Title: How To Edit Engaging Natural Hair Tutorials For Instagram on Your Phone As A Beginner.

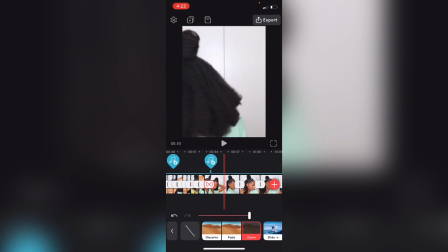(17:42)
Okay, so this part is the outro.
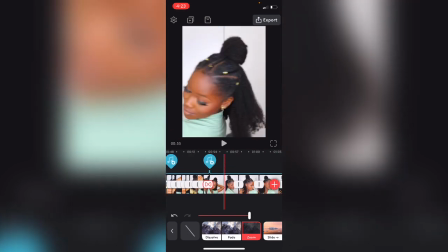(17:45)
We still have from 53 seconds down to 1 minute to make our outro.
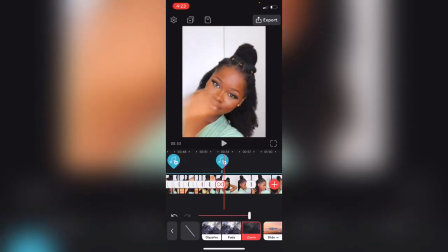(17:53)
So we have 7 seconds rather. So we have 7 seconds for the outro.
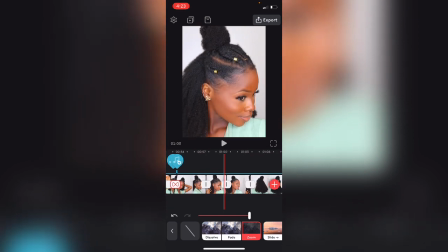(17:57)
Now we're going to fix all of that later, but I want to explain to you guys,
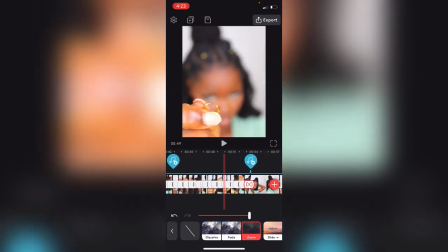(18:01)
because I'm sure some of you are wondering how hair is very fast and everything just happens so quick.
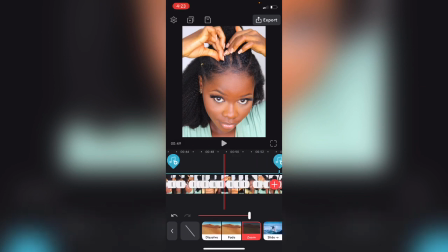(18:06)
Well, all you have to do is just fast forward. Okay, fast forward what works to the beat. So this part, you would see that this is on normal speed, that's ×1.
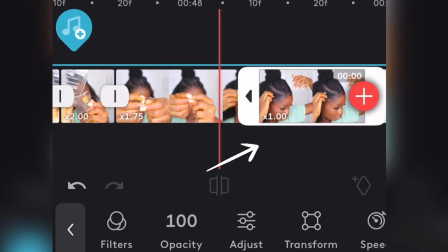(18:17)
You would see that this is also ×1, but this one is a little bit faster.
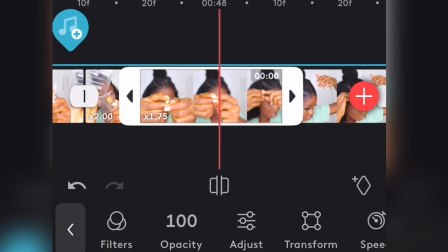(18:23)
Okay, this is a little bit faster, just so that we can hit this beat at this point.
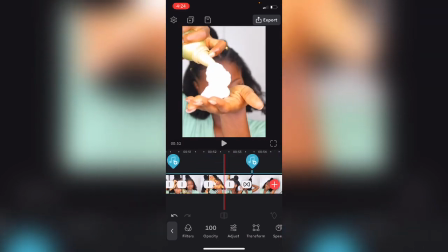(18:30)
So try to speed up a couple of things. This one is also fastened by 3 times.
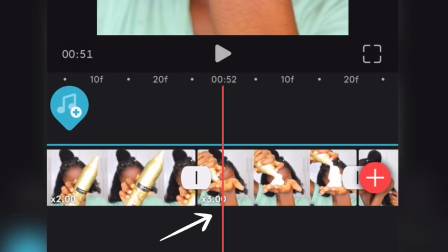(18:36)
Okay, so that's why you can see ×3 over here. This one as well.
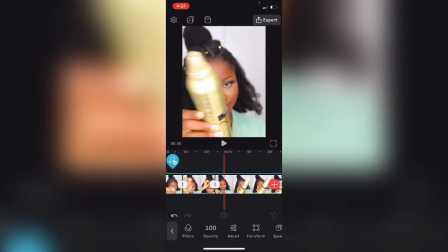(18:42)
Okay, so I'm shaking the bottle,
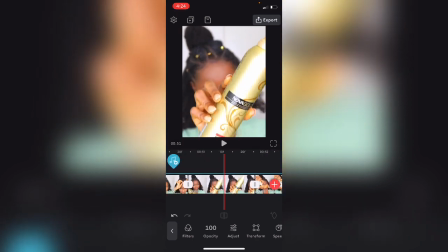(18:45)
right, and then it just shows the brand of the styling mousse which I'm about to use,
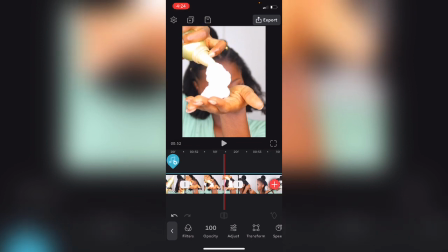(18:52)
and then the transition from that into how it comes out, and then the transition again into me applying it on my hair.
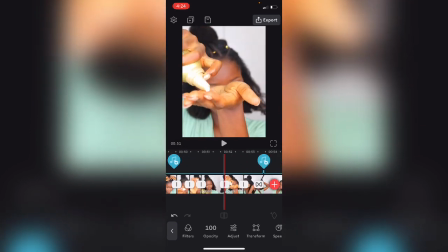(19:01)
So basically that's how you work with transitions. So you can see this transition right here,
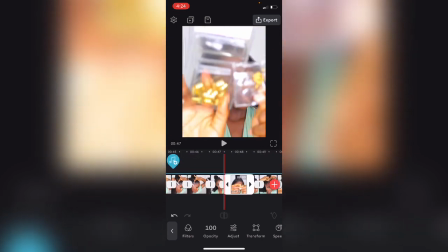(19:08)
right from this part where I show the tools or the hair accessories which I'm going to be using.
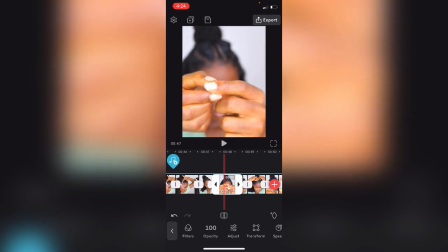(19:14)
And then I love details, guys. I love details. I want to show you what the ring or the hair accessory looks like.
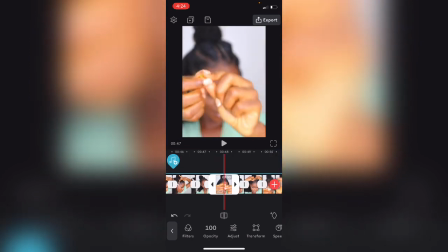(19:22)
So I'm putting that in front of the camera now, and then this is a little bit fast because it goes,
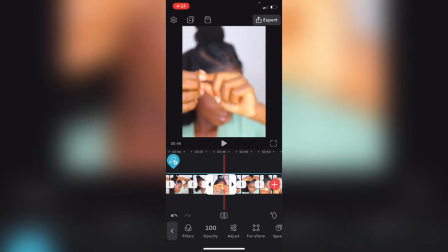(19:28)
and you can see that this is a little bit blurred out, so it won't be nice for it to be so slow.
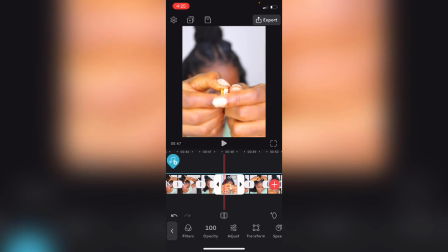(19:34)
So it's a little bit fast, so I just transition from here, and then it's on my hair, right?
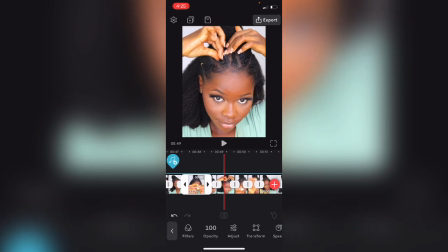(19:43)
So the same thing here.
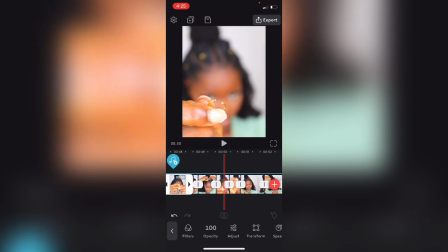(19:46)
Okay, and then next is this other ring, which I'm just going to transition again, make it fast.
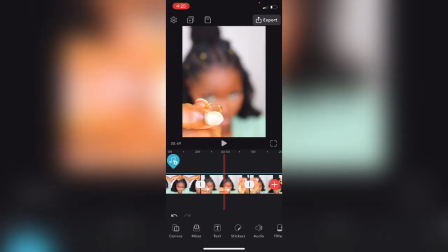(19:55)
And you can see here, this is ×1.75.
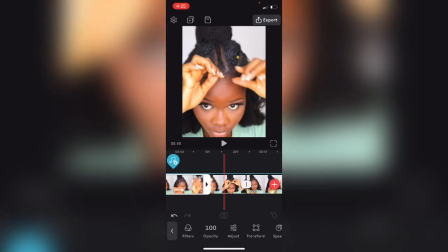(20:01)
As I'm about putting it on my hair, I increase the speed just for that sassy effect. I don't know if I want to call it the sassy effect,
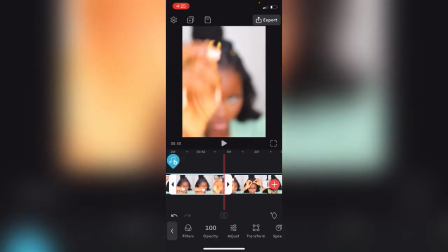(20:10)
but basically it just makes it brings life to the content when it's,
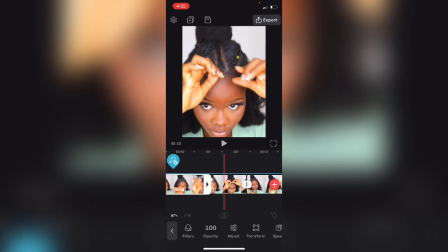(20:18)
can you guys see? I'll play it again just so that you guys can see what I'm talking about. But basically that fast movement is just something that I love, when it transitions from fast to slow and stuff like that.
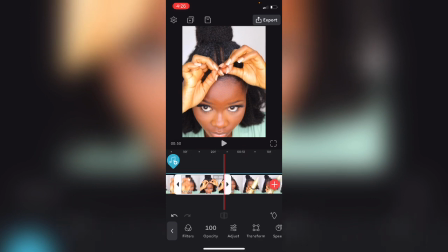(20:35)
And then I don't have to show you guys that it has entered my hair. You would see it here that it has already been fixed. So try to cut out some things that are unnecessary and just leave the most important things.
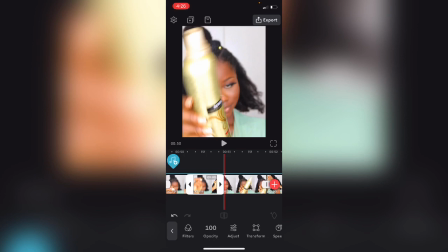(20:47)
By doing a lot of this, by showing a lot of details,
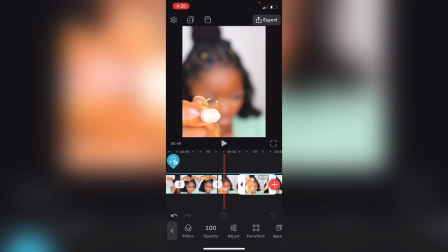(20:51)
you can see detailing here, you can see detailing here, you can also see details.
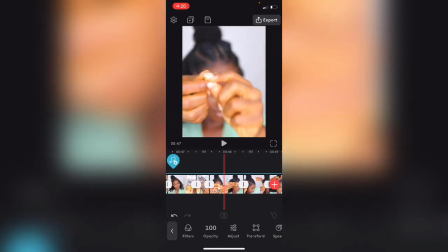(20:56)
Okay, so all these details, including this one,
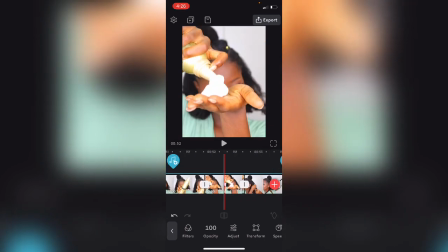(21:01)
this one just makes your content more engaging. Okay, so now I'm going to play the whole clip again just so that we can see what everything just looks like and how I've explained this part,
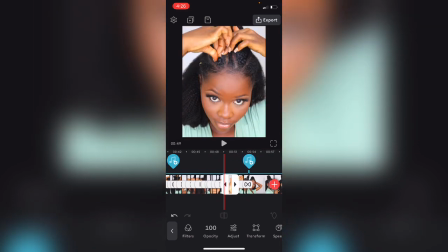(21:14)
because I know this is the most, is the fastest part of the clip, and some of you might be wondering why and how.
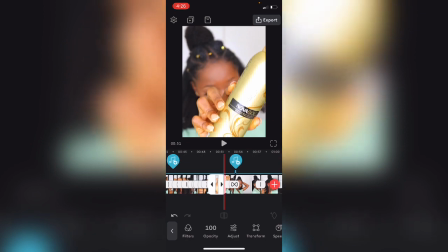(21:22)
Okay, so just fasten things up a bit, slow things down a bit, and you have it.
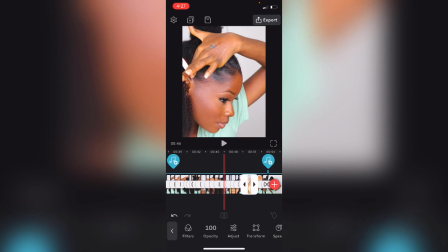(21:29)
Okay, so let's just go back to the beginning.
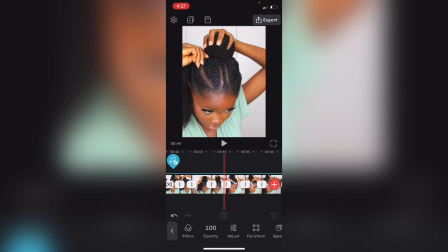(21:33)
Also, before I forget, you can see here that the way I am laying my edges,
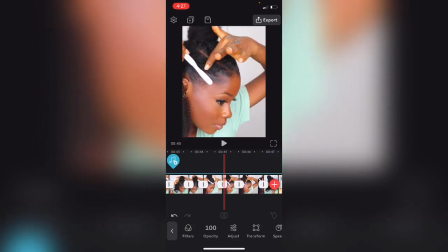(21:38)
right, I'm not continuously staying on one spot.
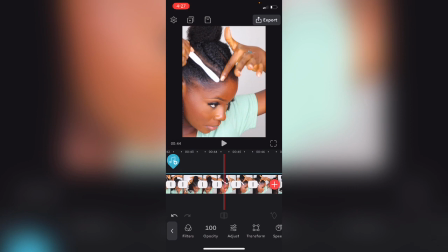(21:42)
It makes it more engaging, in my opinion, to go like one swoop, the next swoop, and the next swoop.